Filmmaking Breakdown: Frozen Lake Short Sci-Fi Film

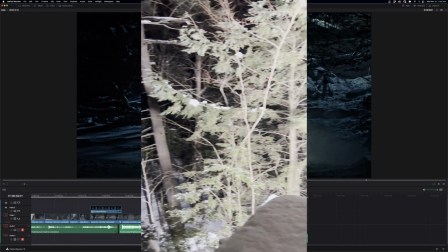672s
vortex 8 the 2x1 which is up on the balcony of the house pointing down and giving this great moonlight effect i would have loved to have another one
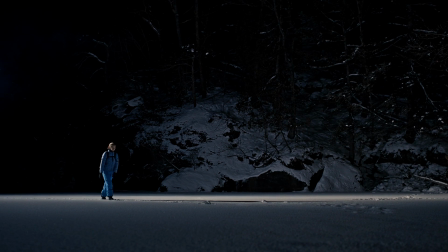681s
up here on this mountain backlighting all of this
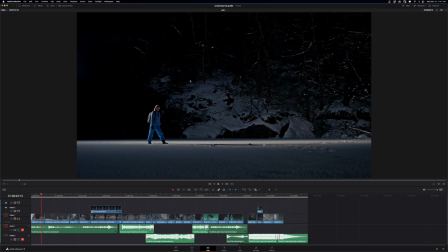685s
it wouldn't have really broken the lighting continuity it just would have given me much more information but it was going to be quite a trek and running a lot of cables and it really is just one shot as a cinematographer you absolutely want that but as a director
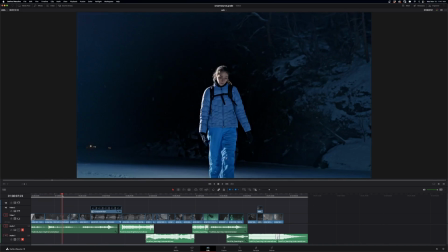701s
for three seconds four seconds of footage and make a call to go with what is important for the story not what
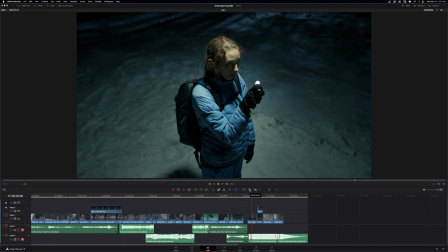709s
is technically correct plus i'm happy to have it in the last shot rather than the first shot because that's what you leave the audience with that's the breakdown of our fun little science fiction shoot it isn't really a film in itself but uh it was a test and lead into a larger project i want to do in those same similar conditions and is nothing like doing a short shoot to test out both the gear that you're going to use the conditions you're going to use it in and how you're going to translate what you think you're going to get to what you actually get a little shoot like this is absolutely essential i'm going to do a more complete breakdown of this whole project on canonmasterclass.com.
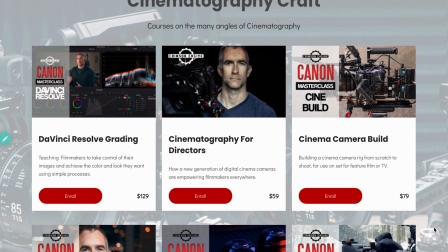746s
I have over 30 courses on it, including camera guides for the whole canon cinema range, cinematography, lighting, post-production, all that stuff. Check it out at canonmasterclass. Thank you very much for watching. You can see the gear in the description. I will see you next time.